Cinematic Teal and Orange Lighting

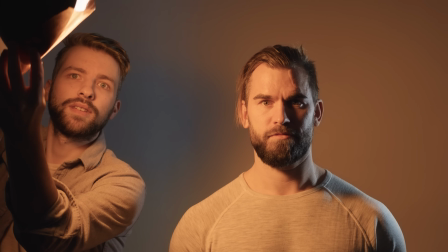And the easiest way to create the teal and orange effect is to add an orange gel to the warm lights and adjust the white balance.
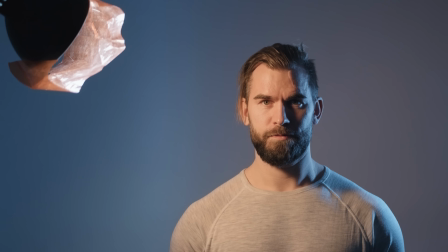Then everything else turns more blue. You can also add blue to the other lamps to enhance the contrast even more.
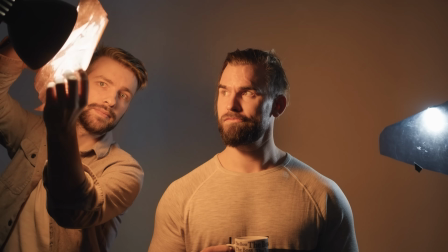And since you make this color contrast on set, the whole crew can more clearly understand the atmosphere and mood of the scene. In the last video, we showed you how to spice up your videos with lamps you find at home. If you haven't seen it yet, I recommend you to do that first.
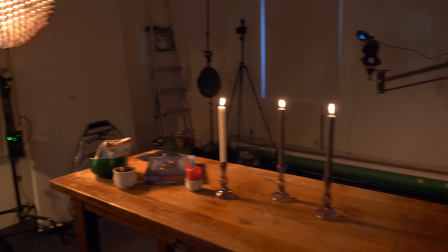Link is in the card appearing now or in the description. In this video, we'll take one step towards a more professional shoot and use film lamps.
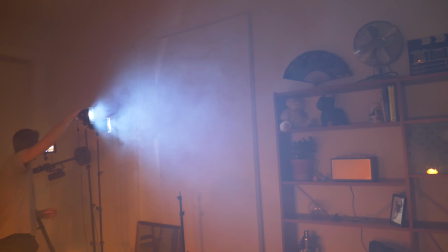Then we are sure to get the high CRI values with the light producing natural colors. We will avoid flickering and we can be more flexible on set when it comes to creative lighting.
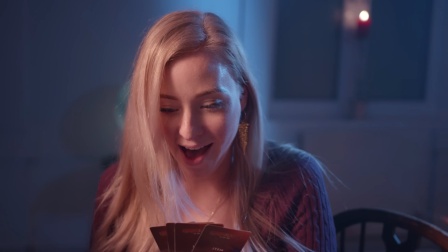Aperture was kind enough to sponsor this video together with our lovely patrons, which means we can use some time on making this video for you. Because of that, we have to show you this text because that's the Norwegian law. Okay, now it's time to shoot Thomas's promo video and test out the teal and orange lighting.
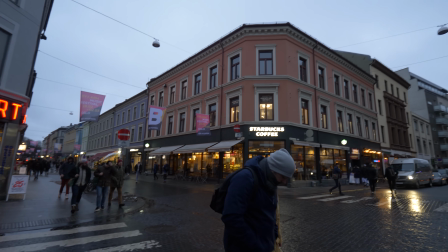Okay, so this is our photo studio and we are transforming it
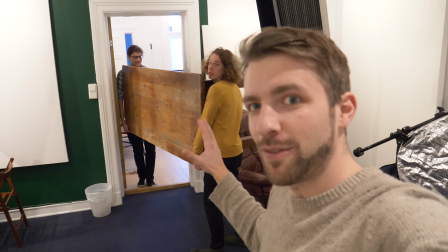into a scene for Thomas's cardboard game.
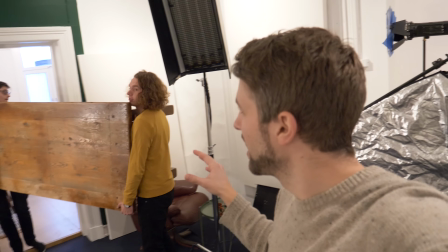Is it called The nice thing about being the cameraman is that you don't need to carry. And now let's bring the dolly.
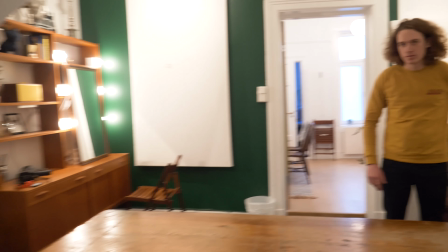Go!
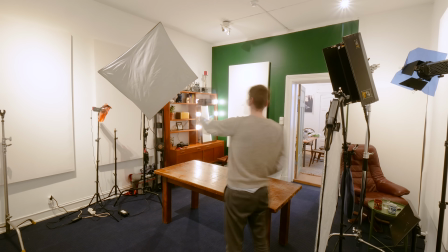We wanted the studio to look a bit like a living room and create a mystical and scary atmosphere using props and lighting. Okay, so the plan is to have a dolly here, so we can mainly focus on this direction because this is the best looking direction.
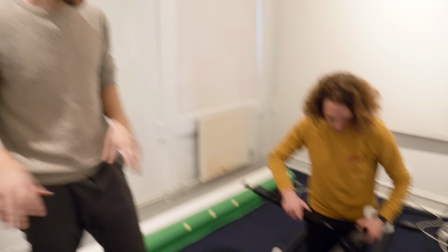So we're going to have the dolly here, so we can move the camera back and forth.
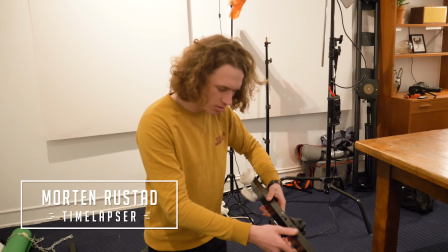I have no idea what I'm doing, but...
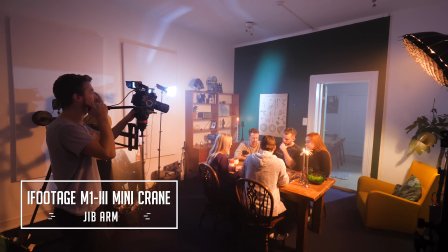By using the jib, we can be flexible, creating different kind of moving shots in every angle. You know, most of the projects we do is run and gun. You go out to the set, maybe a Steadicam and a camera.
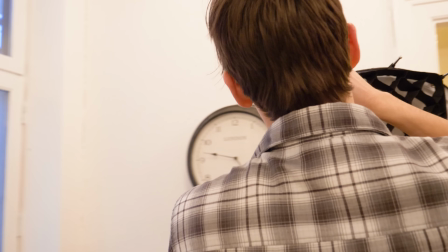But now we can use some time focusing on the good images. And all this even before the actors prepare arrive. all of this. We need people to see that they're enjoying the game. And if they're tired, if they've been waiting for us to put up all of this, you know, they may lose their motivation.
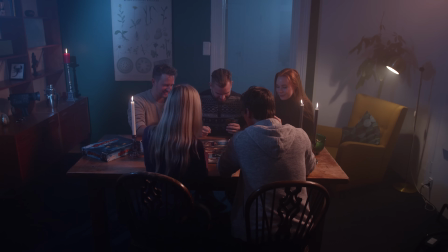And so obviously this thing needs a counterweight because we're going to have the camera
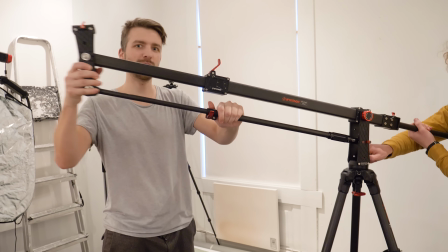all the way out here.
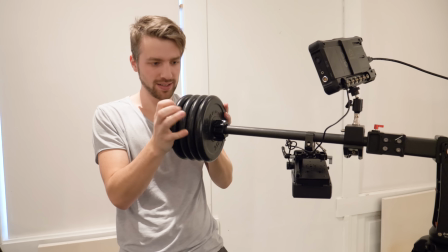When you add a counterweight somewhere on a Steadicam or on a gimbal, on this one, try to think a bit practical.
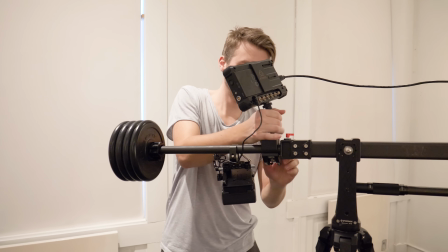Can I use something else than just weights? Because weights doesn't add anything to the production. We're going to use the Shogun Inferno as a counterweight.
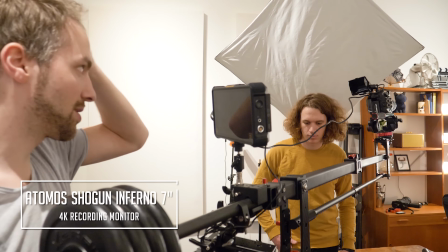So we can use this as a screen and also use the LCD on the EVA 1.
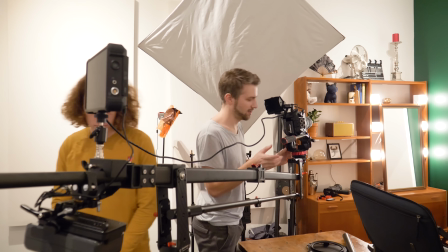Okay, so we'll have one guy to operate the left and right sliding, and we have one guy at the camera operating the tilt and pan.
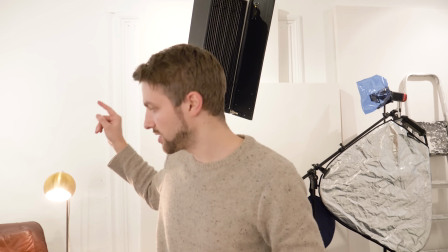Thomas, can you grab the yellow chair and change it with this one? Because this is not very good looking.
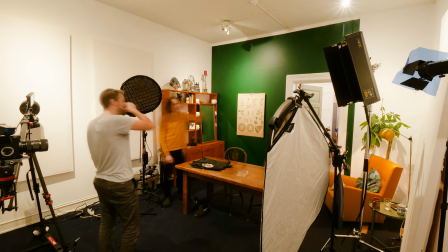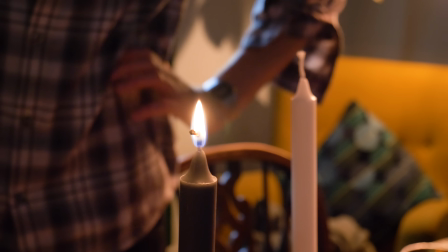We wanted to start with a master shot, a wide angle.
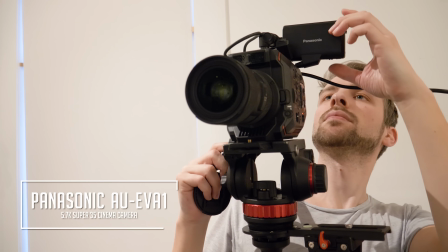Then it's easier for us to know where it's credible to put up the lights, and it makes it more comfortable for the talents, as they need some time to warm up before the close-ups.
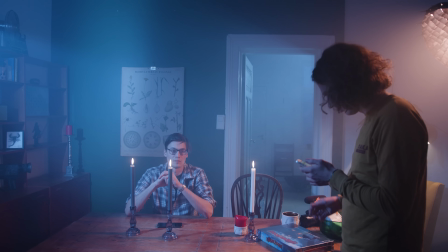We placed the table in the middle of the room and opened the door to create depth and make it easier to move around.
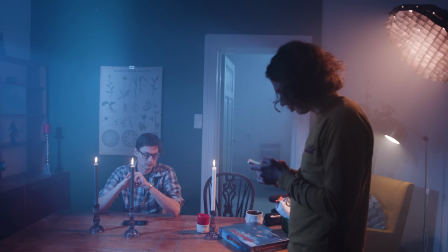Since we opened the door, we could also add a lamp in the other room to make the shot more vivid.
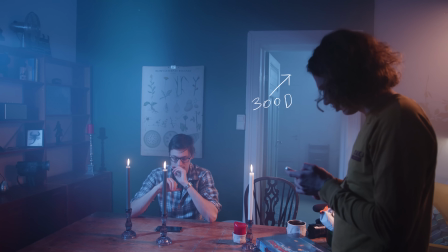We used an aperture 300D with a blue gel in the other room, pointing towards the table to create backlight.
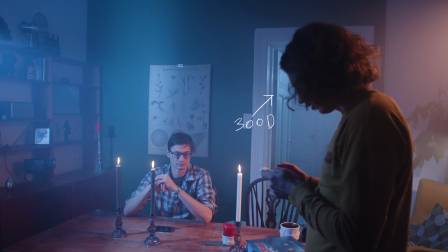With this blue gel, the color temperature was about 7500 Kelvin.
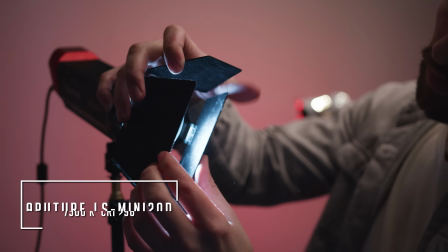And then we used two aperture LS Mini 20 with barn doors to create shapes with the lights.
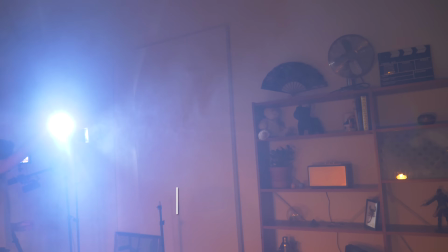I wanted it to look like moonlight shining through a couple of windows.
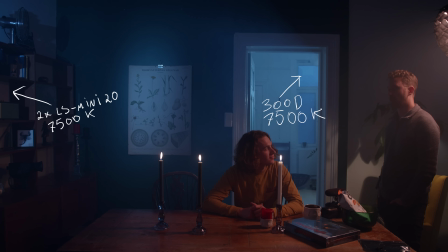These lamps do already create a 7500 Kelvin color temperature, so I didn't need to add a blue gel to make them as cold as the 300D with the blue gel.
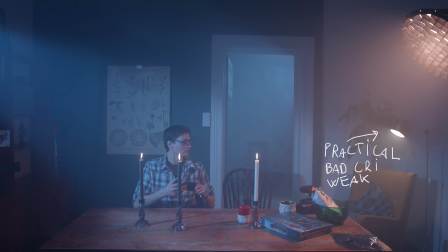As you can see on the right side, we have a practical, a lamp that is visible within the shot. Since the bulb in this lamp didn't have a high CRI value and it's a bit weak,
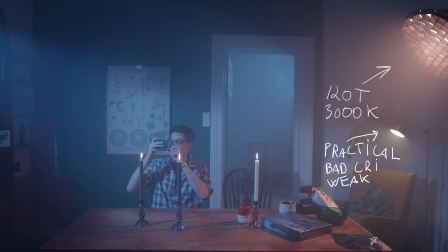we used the aperture 120T to simulate the light coming from this lamp.
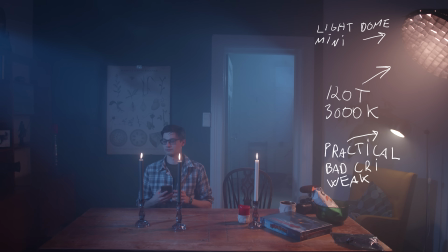I added a small softbox called Light Dome Mini to make the light a bit softer and a honeycomb grid to reduce spill and make the light a bit more directional.
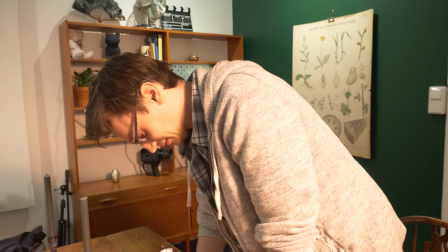Okay, Thomas, you are now opening the prototype, the only one that is sealed.
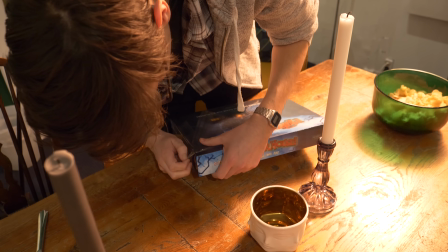We kept it sealed because of taking as good care of it as possible until this moment.
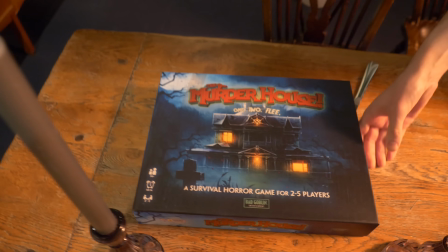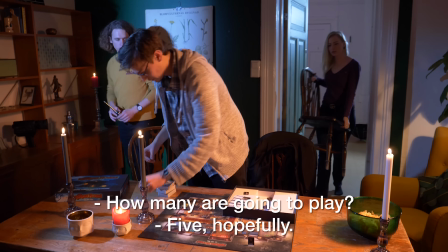Hvor mange er vi som skal spille nå? 5, tror jeg. 5 forhåpentligvis.
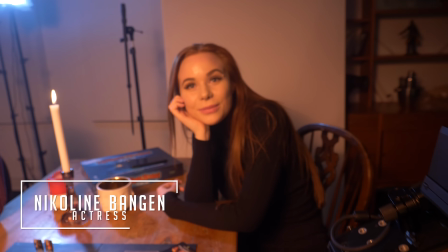Let's do some macro shots. Sol, Yes. this is your first time in a YouTube video on our channel.
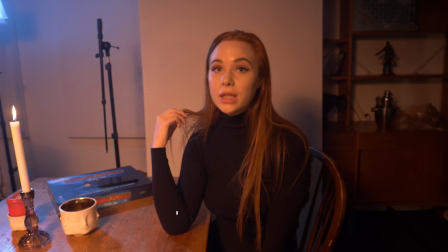Yes, on your channel. Yeah, and you have your own channel. But it's in Norwegian. Okay, but do you have subtitles? Not yet.
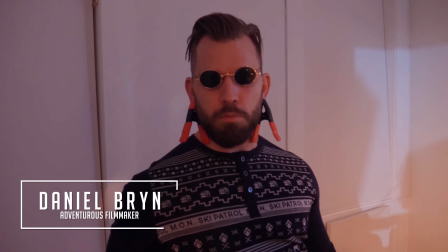And I'm Daniel Brin.
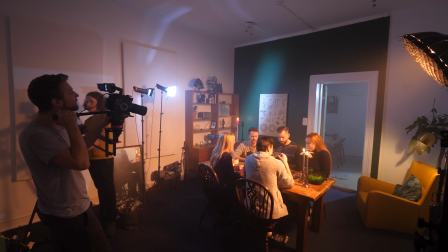It was time to shoot.
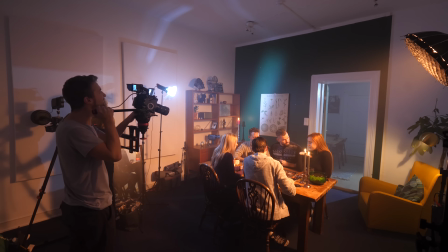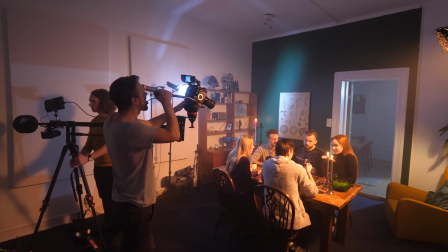And everything started really well, until...
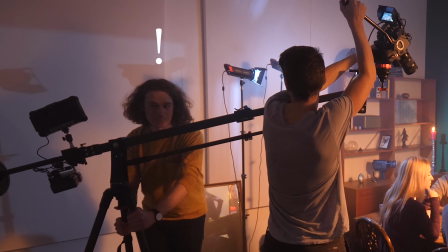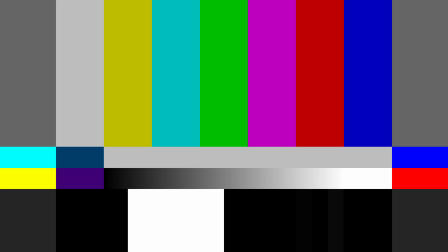Luckily, we just needed a longer cable. Here are some of the shots from the first setup.
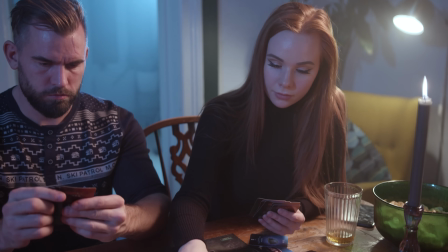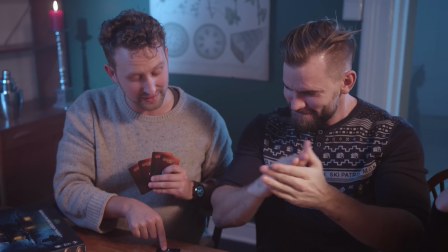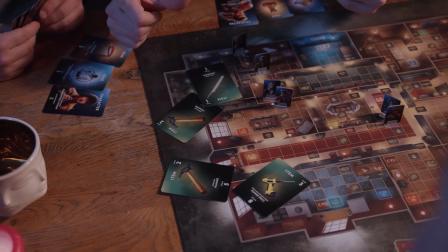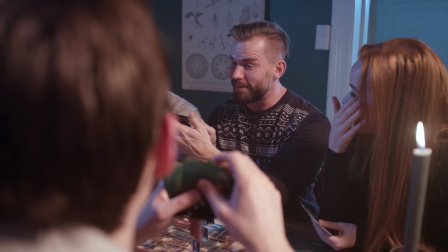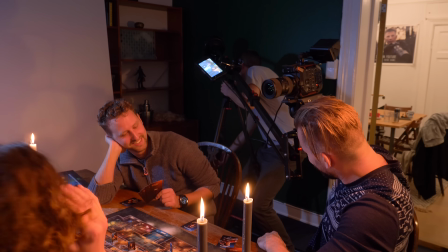we got the shots we needed from this angle, we moved the rig to the opposite angle to shoot Nicolina.
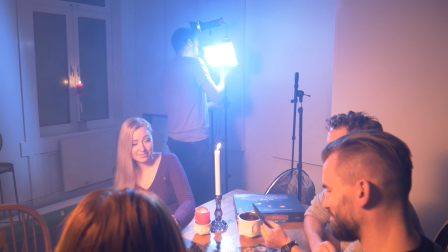We needed to fine adjust the lights. And when you do that, it's always nice to communicate with a second person standing next to the monitor.
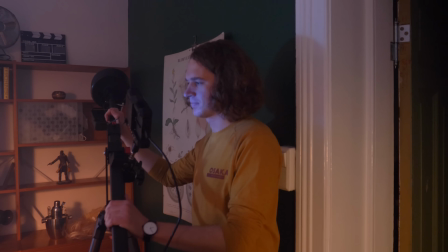He or she can then let you know when the light looks good on camera.
Jeg spiller også Oblivion, Skyrim.
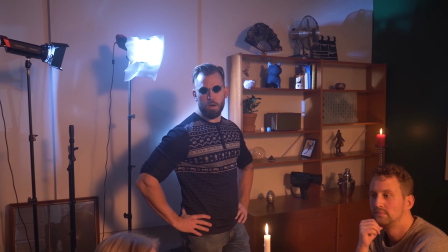And I'm Daniel Brown.
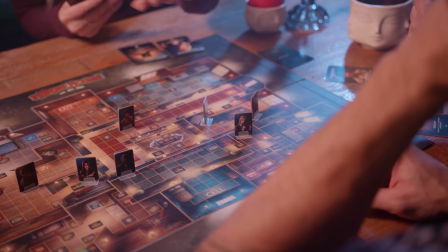Og Assassin's Creed.
Since we wanted a lot of movement in the shots, it's important to use a good fluid head.
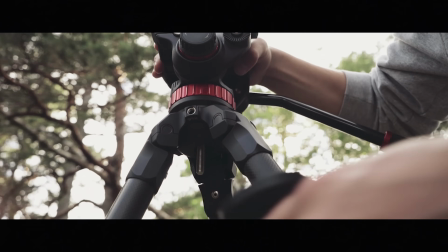Here we used the Manfrotto 502 HD, which I'm very happy with.
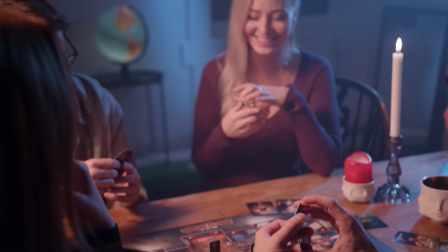For these shots, we asked Nicolina to play at different moods, so we could be more flexible during the editing of the video.
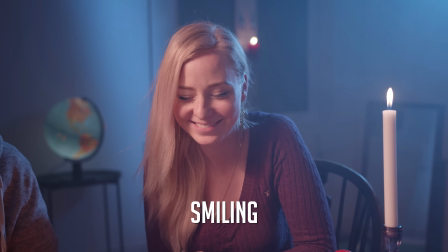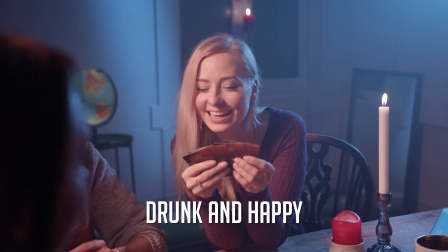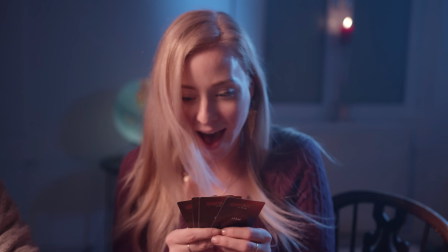And we had time to do a little creative shot in the end. Then we did some shots from above.
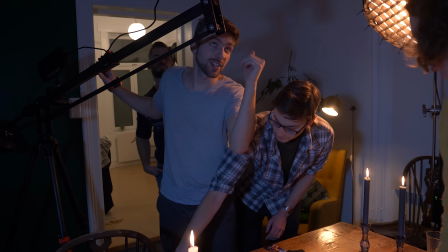I also have to pull focus while moving it, so we'll see how good the focus puller I am.
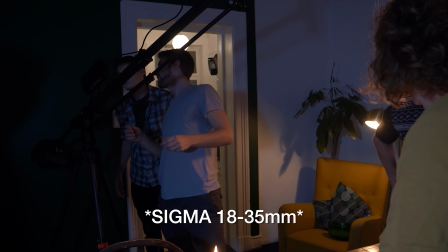I've been using this lens quite a lot, but it's aperture 1.7, so it's a bit hard to focus.
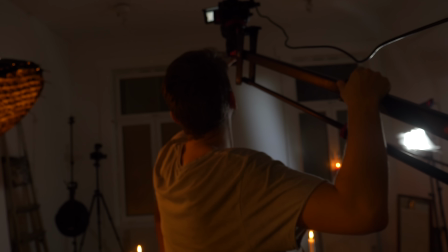Da kjører jeg, vær så god.
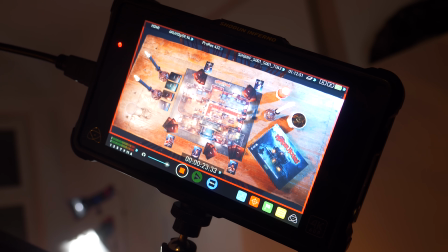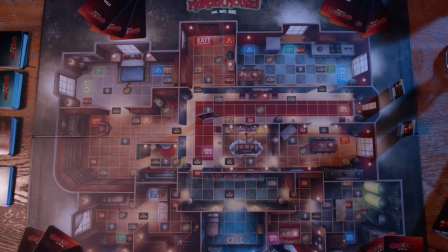Hva var litt den filmen? Du vil se på... Det er så bra fokus. Nydelig fokusering der, altså.
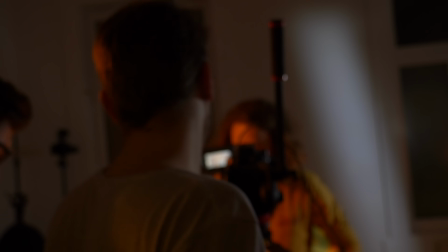Fy søren.
You don't always need to keep things in focus the whole time.
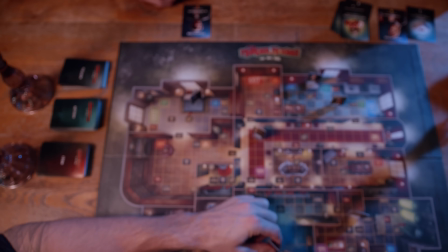Here I did a shot where the end of the clip was in focus. It creates a different effect and it's much easier to achieve.
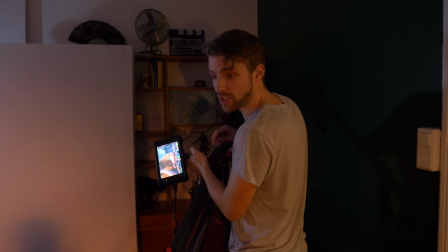We're going to do the last shots, macro shots of the bricks.
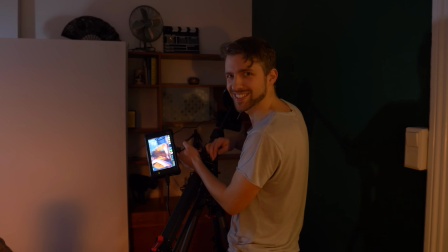Bricks? Ja, det stand is.